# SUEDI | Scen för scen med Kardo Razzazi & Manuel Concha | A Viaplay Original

Det är från en tecknad film. Alltså det var faktiskt en av de mer krävande scenerna.
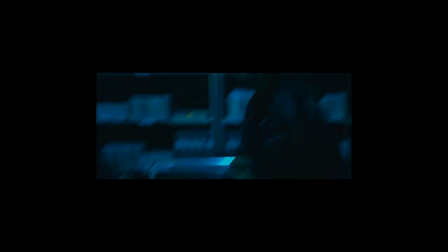Tja, jag heter Manuel Concha. Jag heter Cardo. Cardo Rassassi. Manuel Concha. Och nu ska vi gå igenom bankscenen i filmen. Ja, det här är en spoilervarning. Så för er som inte har sett filmen än, stäng av på en gång.
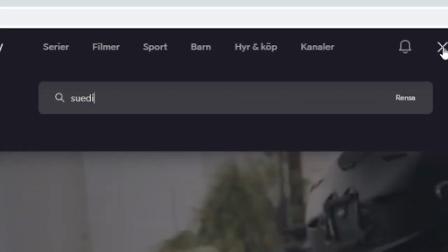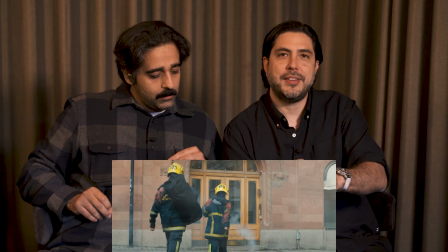(0:42)
Om vi pausar redan där. Okej. För er som inte vet, det är inte Cardo och Agnes som går med rökgranaten. Men han går jävligt... Det är George Clooney och Jennifer Aniston. Exakt, vi hade bara råd med George Clooneys baksida, om man säger så.
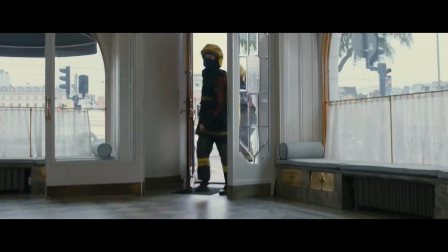(0:56)
Men det blir bra. Då går vi in.
Boom! Det brinner utanför! Alla måste utrymma lokalen! Utrymme!
Alltså, det här är inspelat i en sån här man kan hyra kontorshotell.
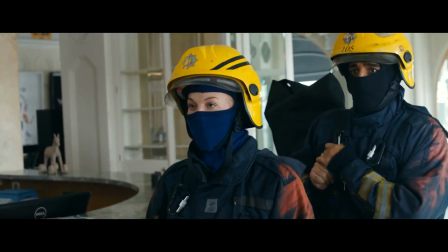(1:07)
Så att vi har byggt ett valv och byggt det som en bank. Och det var inte så mycket folk på grund av corona också och så vidare.
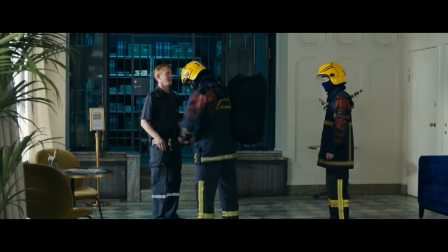(1:15) Öppna bankvalvet, jag kommer sätta mig på ditt ansikte så du kommer se saker du aldrig sett förut. Ge mig den jävla nycklarna.
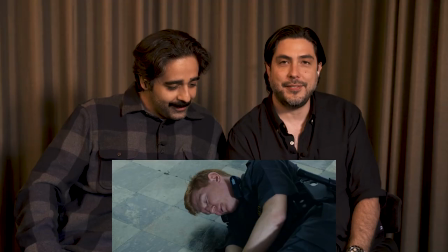(1:22)
Han som du knockar här, han är ju, vi kallar han för vapen-Janne i filmvärlden. Ha. För att han har hand om alla vapen och sådär, och han är stunt. Så vet du vad grejen är? När jag skrev scenen och tänkte på det, det är från en tecknad film. Jag sa det, jag kommer inte ihåg det, men jag sa det. Och det var så att han bara drog i nyckeln fast han var i en toalett.
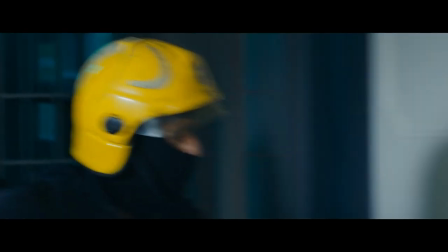(1:46) Skit i det. Vad fan gör du? Varför knuffar du? Jag har inte gjort någonting. Det är du som gjorde det. Var det jag?
Men vad var det han gör? Alltså du jobbar sjukt mycket med din kropp. Alltså du är grym på det här. Tack som fan. Alltså faktiskt, alltså.
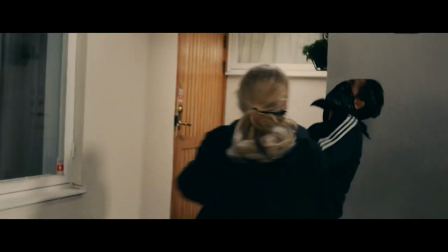(1:56)
Tack så mycket. För det är ändå smällen i fönstret och sen dörren och den här också. Men jag tyckte det blev skitbra. Och vi körde två kameror för alla er som är tekniskt intresserade, så att jag filmar,
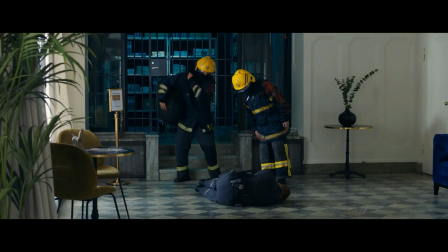(2:09)
jag tror jag har närbild, nej jag har den här helbilden som vi ser nu. Och så är en annan operatör som kör närbilden. Men jag tyckte jag behöll helbilden i klippningen för att jag tycker att fallet så gör allt liksom, ja.
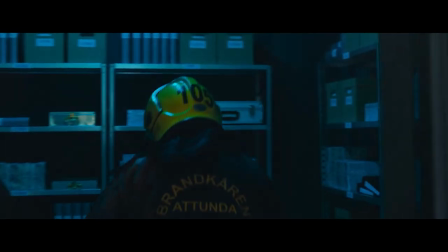(2:23) Bryt mig så klippet, bryt mig så klippet. Vänta, var fan är pengarna? Fuck. Det var här de låg, vad gör jag här? Jag såg dem. Fuck.
Men i alla fall, sen så går vi in i valvet. Och valvet är som sagt, det är helt uppbyggt.
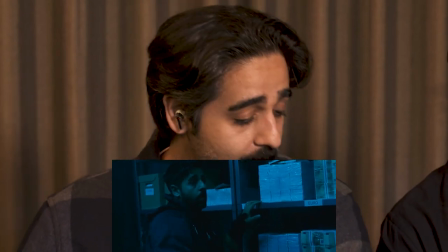(2:36)
Det är liksom... Jävligt snyggt hur de har gjort det. Ja. Det är svårt att filma med sedlar.
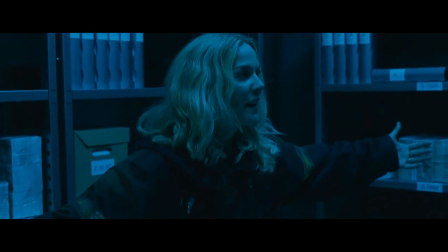(2:43)
Så det är någon lag på det såklart. Men det har tryckts upp. Det finns en person tydligen som, i Sverige som har hand om sånt här. Faktiskt med sedlar. Det är faktiskt de som är riktiga sedlar, alltså eller nutidssedlar, de har vi gjort digitalt. Till exempel när du tittar in i banken. Du vet, vad mycket sedlar det finns.
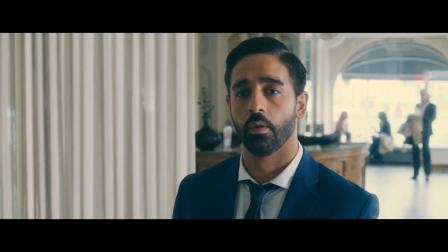(3:02)
Första gången, då är det gamla sedlar som vi har filmat, men jag har lagt det digitalt, har vi tryckt in nya sedlar. Det är faktiskt inte. Men okej, i det här bankvalvet...
Du har inte kollat det!
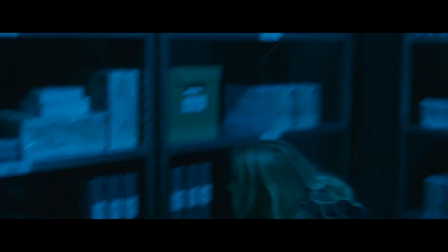(3:14) Titta ju!
Alltså det var faktiskt en av de mer krävande scenerna för mig. Jag tror kanske för Agnes också, just på grund av energin i scenen. Kläderna, det var väldigt varmt. Så att den var tuff. Den krävde att man liksom var här uppe hela tiden. Och sen samtidigt, den dagen skulle vi göra början där allting ska stå stilla. Just. Så det var liksom mycket att tänka på den dagen faktiskt. Så det var en av de krävaste dagarna faktiskt, skulle jag säga. Ja. När vi gjorde början, då gjorde vi så här. Jag tog ett djupt andetag, höll andan och stod helt stilla. Ja, och så går vi med kameran igenom hela banken. Och tanken var först att vi skulle börja utifrån in.
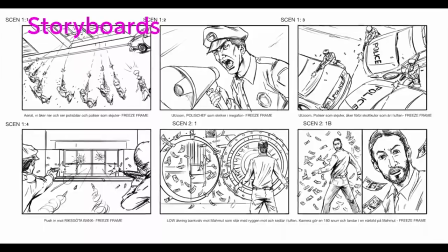(3:58)
Och sen se honom, karaktären, och sen så börja loggan och allting.
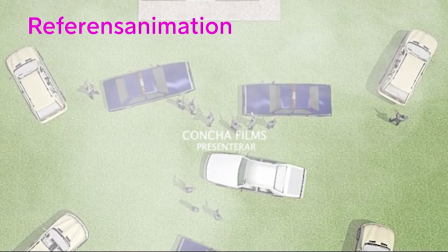(4:03)
Men i klippningen så valde vi att gå baklänges. För att vi ville börja med att se honom först.
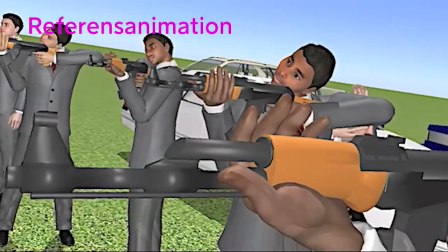(4:08)
Presentera honom, vem han är.